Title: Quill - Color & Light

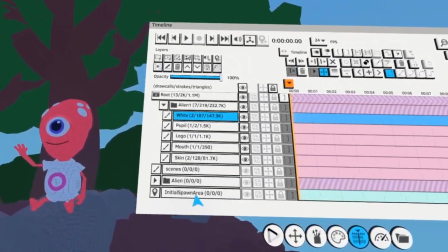[25:01]
And that's because it almost feels like it changed hues because I changed the white to a cool blue.
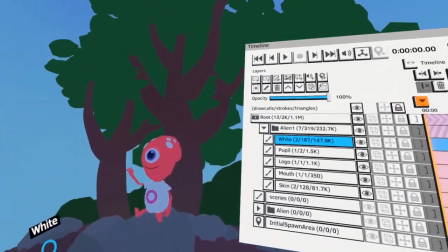[25:09]
So that's why it's like so, that's why color is so difficult and complex,
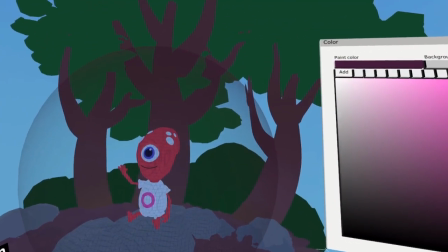[25:14]
because it always changes depending on what you put next to it. Now it looks like the local color again, right?
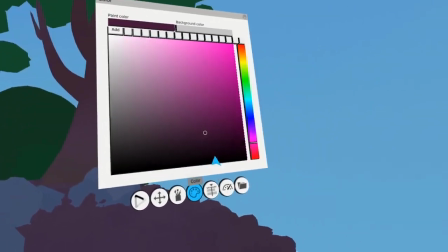[25:20]
Mm-hmm. So let me You put just the logo you made it a little more bluer, right? bluer and darker. more darker purple.
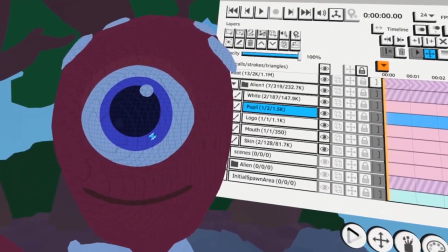[25:28]
Yeah, exactly. Yeah. Then the pupil, this needs to be also. Yeah, you're really adjusting value at this point, which is really important.
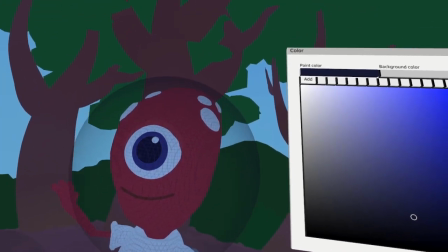[25:37]
Like value sells the reality more than the hue.
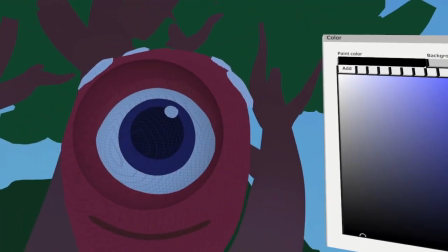[25:41]
So if you change that purple to orange, it would be less important than if you got that value right.
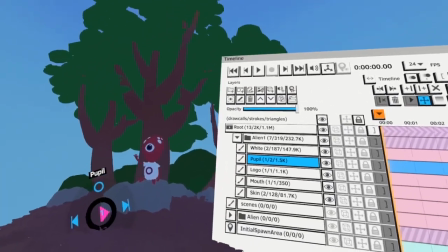[25:47]
Yeah. So now I look at this and I see like the white is still too white.
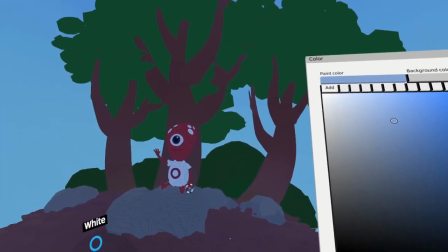[25:53]
I can actually go bluer, and look how blue I am, right? But it doesn't look blue because everything else is cooler, right?
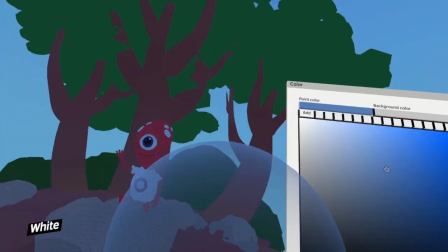[26:00]
So now I add a little bit more blue, and now it looks like white in shadow to me, all right?
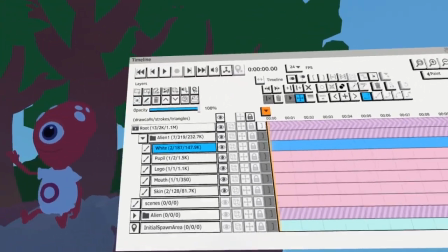[26:06]
White in shadow, yeah. So in my head though, let me get to the alien again.
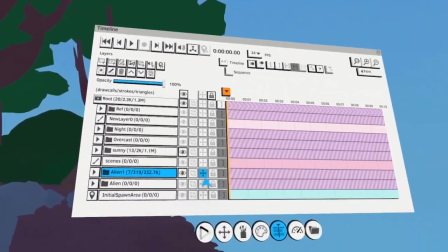[26:13]
Duplicate this alien. Show it. In my head though, I always have this alien in my head.
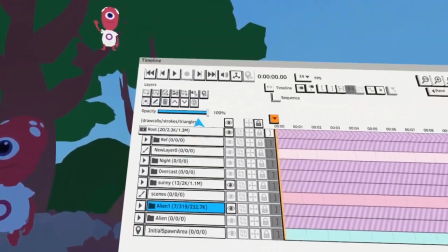[26:21]
Like this is how I think, you know? Let me just merge into one layer.
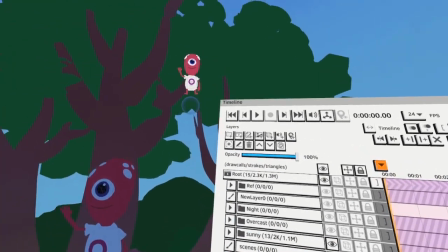[26:26]
Oops, did I do it? Merge them down. Yeah, there we go. So now what lighting does is it brings back these colors.
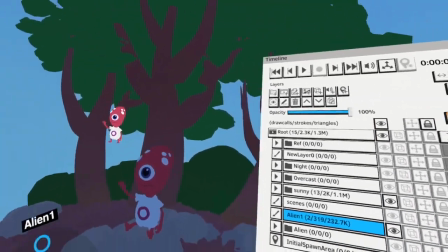[26:34]
All right, this is how I think. So I'm not a big fan of like talking too much about color theory.
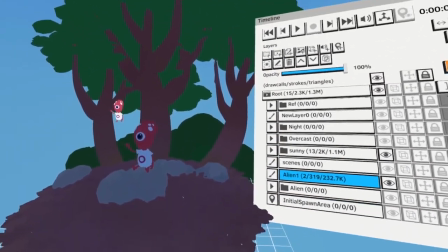[26:41]
I think like thinking of this helped me to like, this is like kind of a method that I came up with,
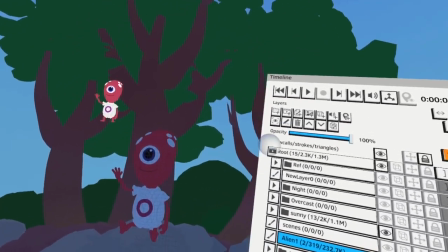[26:46]
like how I teach is, you know, light brings local color back.
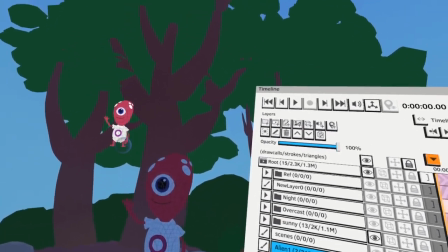[26:51]
So don't start with a local color, always start with a shadow color.
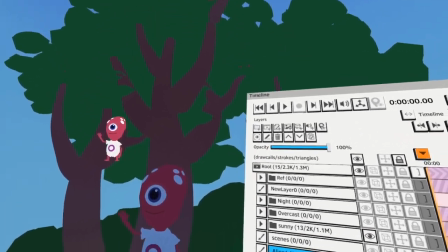[26:55]
Again, this is not the one way to do it, but that's what works for me really well because I can control lighting perfectly with this.
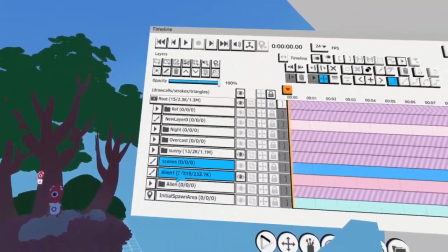[27:01]
Because now... That's a great shortcut, Goro. That's a really good approach because it's sort of like drawing on dark paper.
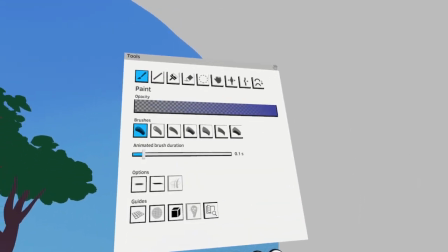[27:08]
If you've ever colored on dark, correct. on a dark background, you're basically only adding light.
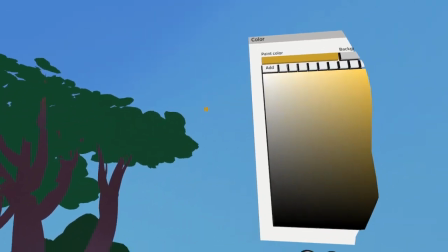[27:14]
You reveal the light, correct. Yeah, you're revealing the light. Because now...
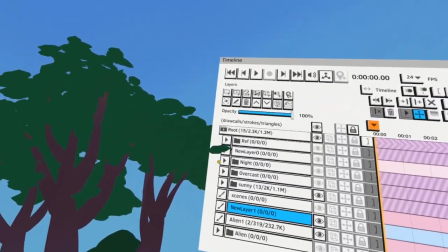[27:18]
Because I always try to find a way, how can I best, you know, keep control over what I'm doing?
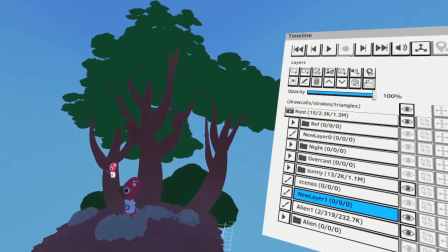[27:25]
Because in the beginning, when I was starting to learn, I was always lost. I'm like, I don't know how this works and stuff like that.
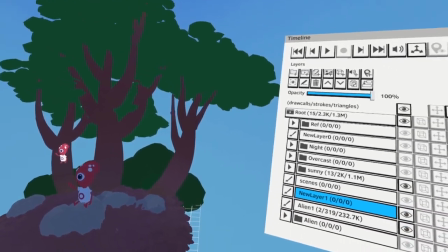[27:31]
And the cool thing is once you understand how this works, you can apply this to any 3D software as well.
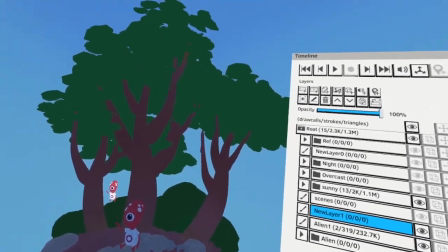[27:37]
So when I render in Redshift and stuff, I know exactly what to do. And before I didn't, I would just rely on something.
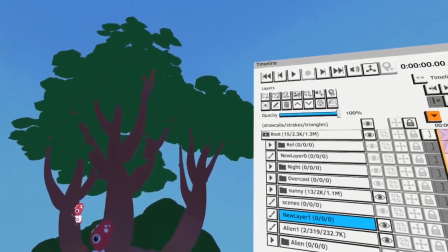[27:44]
Oh, I put a HDRI map in there, or, you know, put a spotlight in there without really knowing what I'm doing.
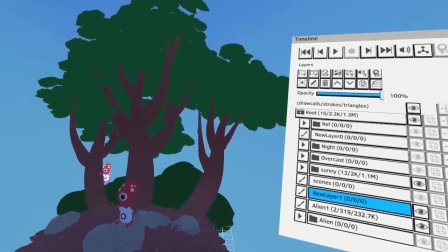[27:49]
But now I can just perfectly control what I want to do, you know, because I have the fundamentals.
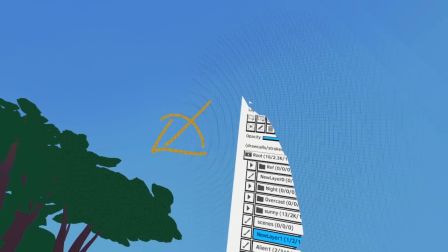[27:56]
So that's why it's so important to learn everything and study this stuff, learn from references in life.
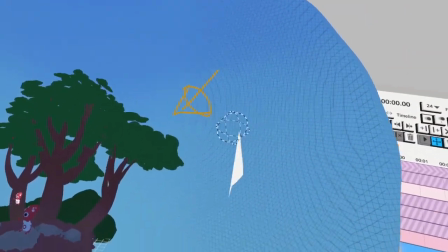[28:03]
So we're gonna have the key light coming from here.
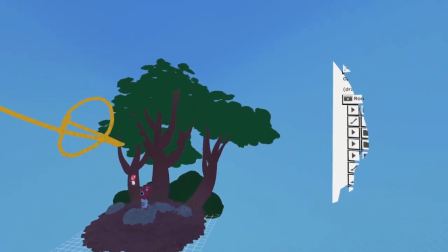[28:06]
And the reason why I usually don't do like a light from here is it makes direct light from the front makes everything look flat.
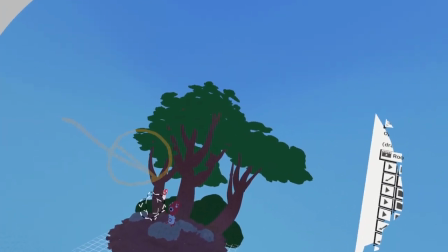[28:13]
So that in general doesn't look good.
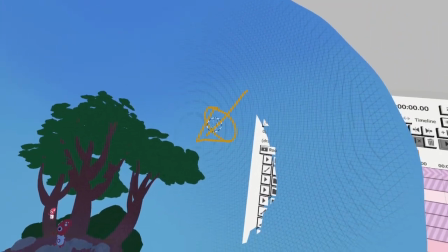[28:15]
So it's always better to have something 3/4 or backlit and stuff to get like a really good balance of like light and shadow.
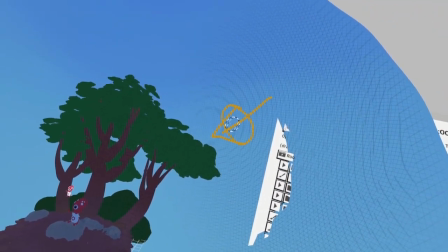[28:23]
So today I'm gonna decide to light it a little bit from behind. So the light is coming directly from here.
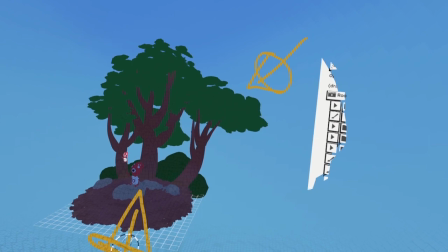[28:29]
And then we have the bounce light coming from the bottom, and we have the fill light coming from here, right?
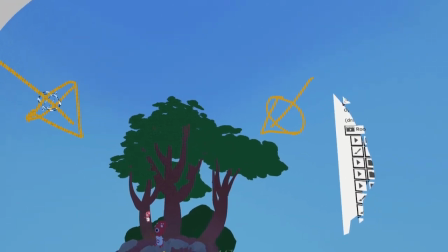[28:35]
Because it's the opposite side of the main key light source.
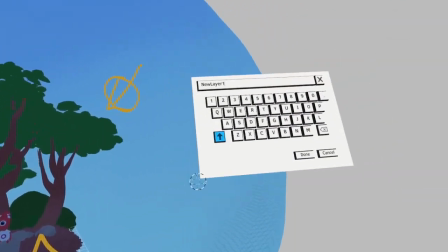[28:40]
So those are the light sources.
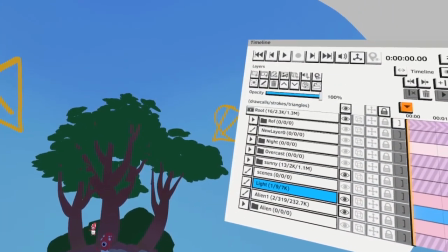[28:44]
And then I start with the environment first because, again, the environment defines how this guy is lit.
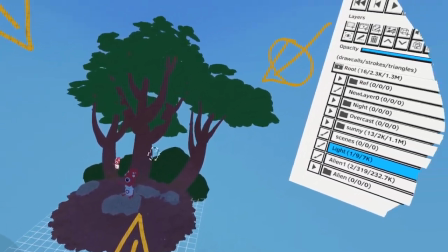[28:49]
Maybe he catches some shadow of the canopies and stuff like that, right?
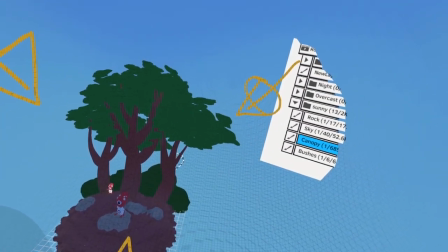[28:53]
So let me just tilt the tree a little bit to make sure that it's justified if he catches some shadow.
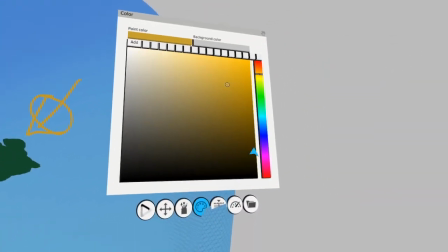[29:00]
And now I go to the canopy layer and start like painting a little bit more variance within the shadow.
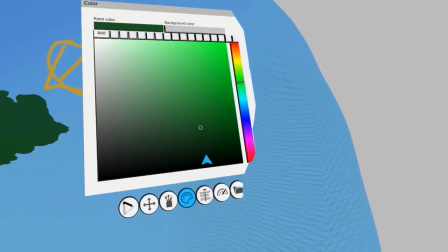[29:07]
So also one important thing to note that a lot of people forget, it's also logical if I say it,
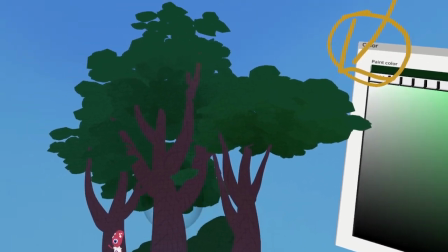[29:13]
but you won't do it, is that you have shadows within the shadows and highlights within highlights,
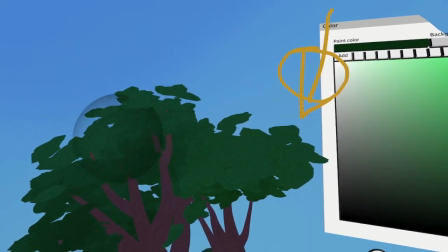[29:18]
right? So there's like darker darks and brighter brights.
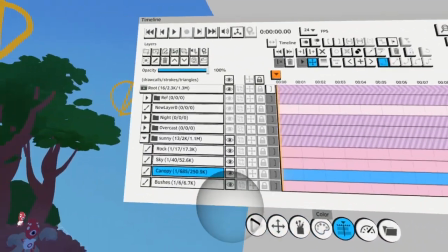[29:25]
So this is something that sounds very logical, and you would say like, oh, of course, yeah, makes sense.
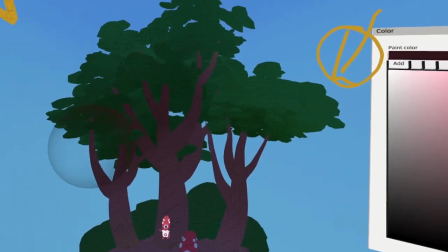[29:31]
But if you actually do it, you won't do it. So you might have noticed that like sometimes you create a character.
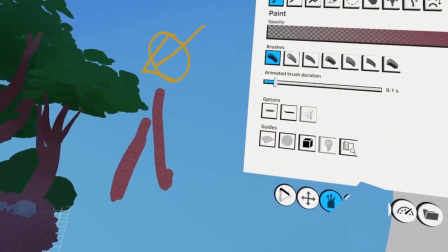[29:38]
So let's say this is like a character,
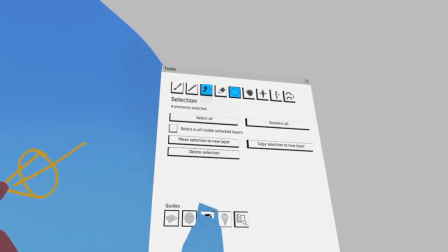[29:41]
and you do the trick that I showed in the past where you duplicate it and you just light it like this, right?
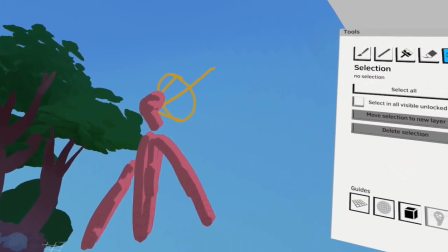[29:48]
And you think it's lit, but actually, if the light is coming from here,
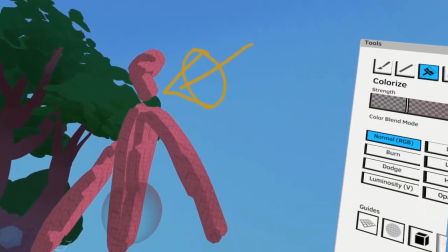[29:54]
there's a lot of nuances in how the light changes according to how it's facing the light.
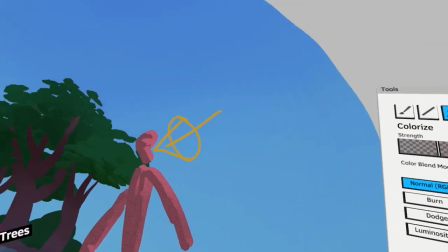[30:00]
And once you start like adding all those different complexities, all of a sudden
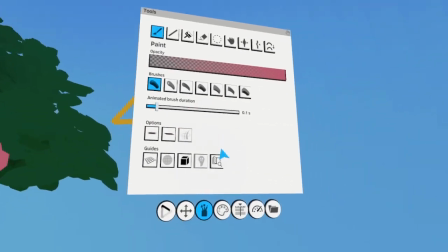[30:06]
it looks really complex, and it starts looking like really realistic, right?
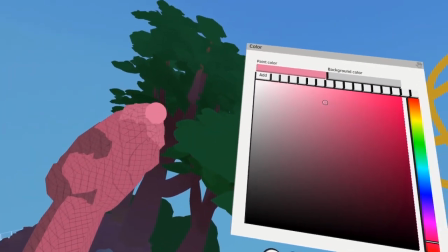[30:11]
So there's like a little highlight here, there's a little highlight here, and maybe there's a brighter one here, because this is facing directly the light, right?
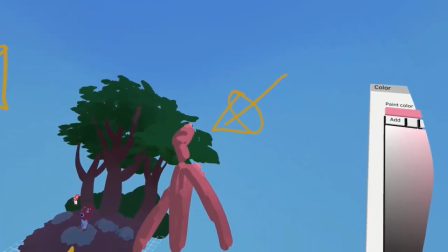[30:19]
And all of a sudden, you see that it becomes more complex with just a few brush strokes, right?
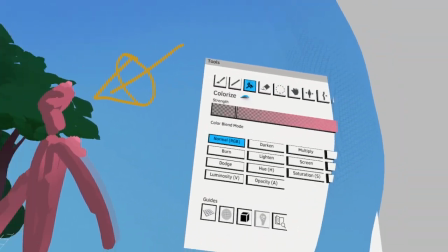[30:24]
So it's easy to think that, oh, this is all in highlight, so it's one color, but it's actually not, right?
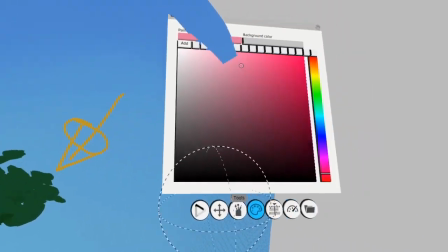[30:32]
So just be aware of that. So same principle with the canopy right now.
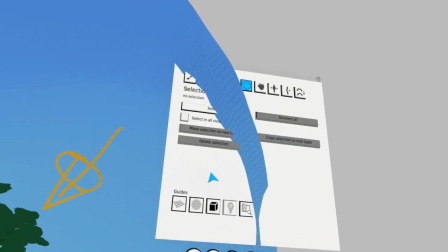[30:38]
So the canopy will be like going towards like some bright yellows, I believe. So I put some bright yellows here.
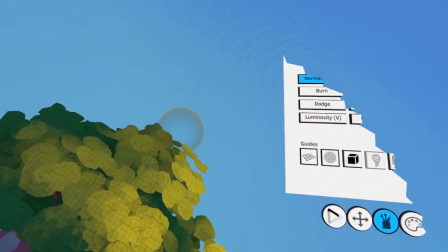[30:46]
But then I pick the color here, and where it's facing away from the light slightly, you know, it starts like falling off.
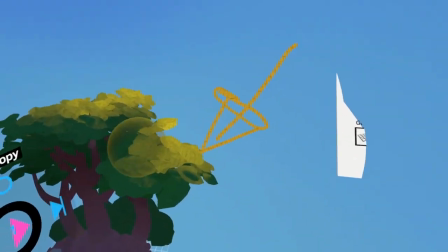[30:53]
So there's not the same highlight everywhere, right? So it's actually like there's variations in there.
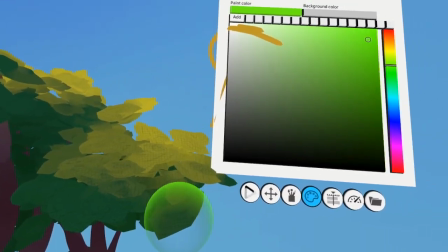[31:01]
And then we might have some really bright greens where we have the translucency,
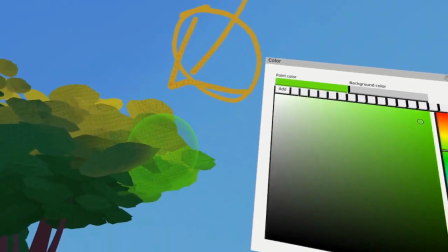[31:05]
where actually the light hits the top and then it comes through the actual greens, right?
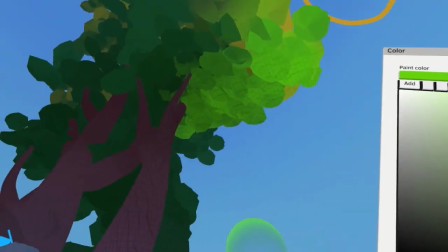[31:11]
So you can add like some translucency here. And I'm on purpose right now not using color dodge and burn, because you're only allowed to use it if you know how to.
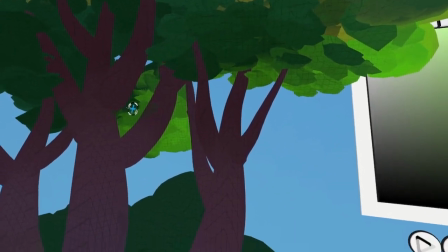[31:20]
And that's like a really important thing to remember.
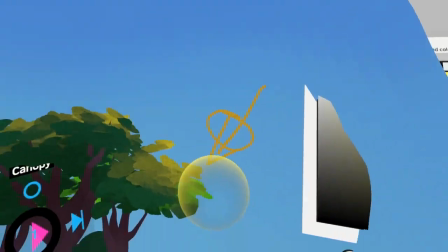[31:24]
It might be easy for you to think like, oh, I just use color dodge and burn to brighten stuff and to control highlight and shadow with multiply.
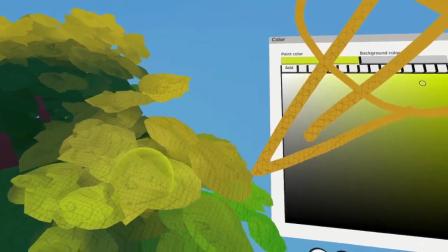[31:32]
But in reality, if you use it,
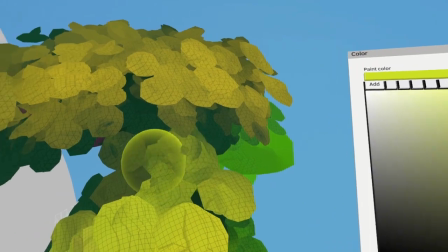[31:35]
you will let the tool decide what colors to choose, and you're not choosing it yourself.
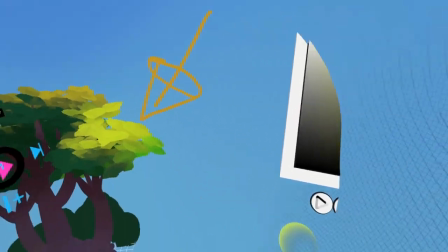[31:42]
But you can use color dodge and burn if you know how to choose the colors, because then you can make it work, right?
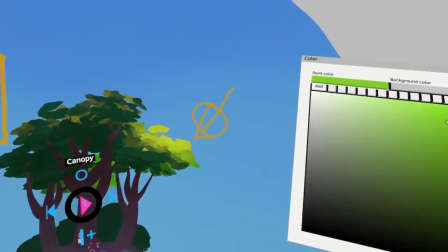[31:49]
So you see how this starts working now, right? So this looks pretty cool.
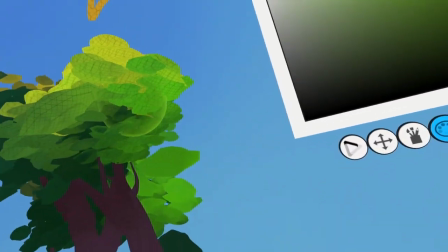[31:55]
Let me add a little bit more brighter colors here, and then a little bit more shadow down here.
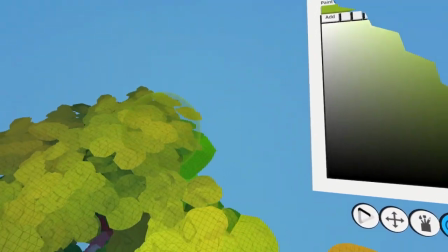[32:03]
A little bit of greens. More greens here. This looks pretty cool.
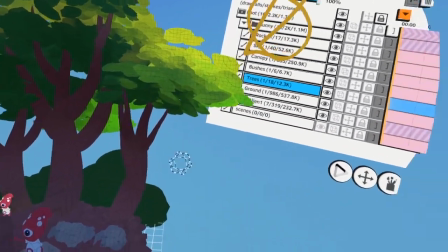[32:10]
And then we work on the tree trunks. So for the tree trunks, I want to have a little bounce light here.
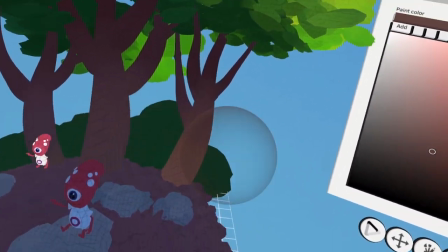[32:18]
So I'm starting to think about bounce light already, just a little, because the light might hit this area.
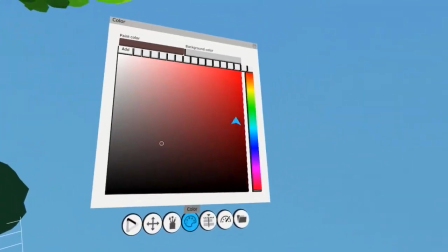[32:24]
So I'm actually going to show it now. So for example, on the ground, let's choose now the areas that get hit by light.
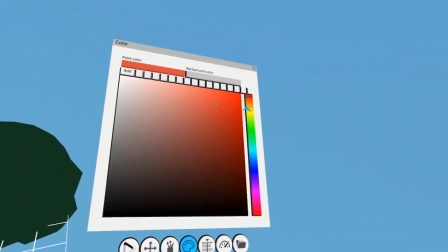[32:31]
So we have like those red leaves, yellow leaves. I'm just going to colorize it like this.
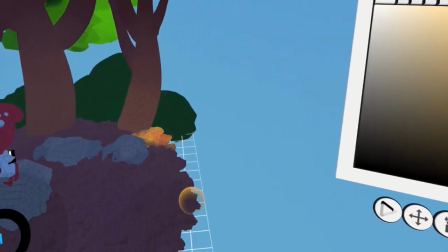[32:36]
So maybe this area gets hit by light, right? And then there's another area here that gets hit by light.
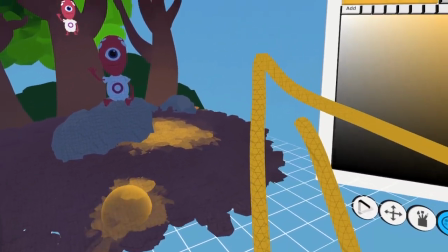[32:44]
And maybe there's another area here where it just comes through the canopy here,
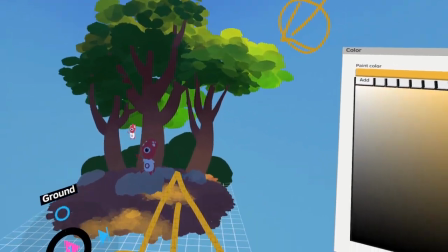[32:50]
and then this area might get hit by light. So we have these three hotspots, right?
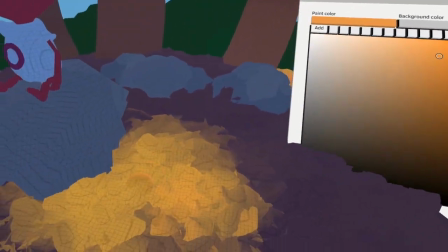[32:57]
And now I'm imagining a leaf pile that looks like this.
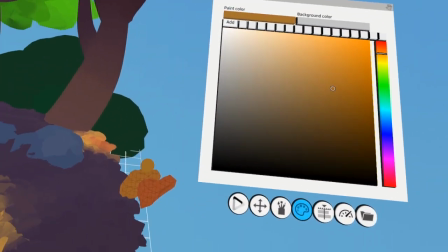[33:04]
We have local color here. This would be the local color. We have like a bunch of leaves, different colored leaves.
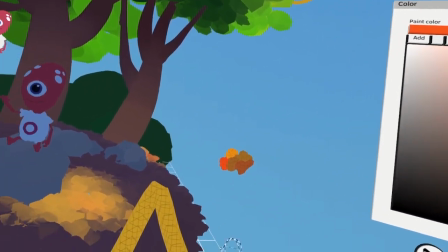[33:12]
And this is kind of what I'm imagining right now, what the ground looks like.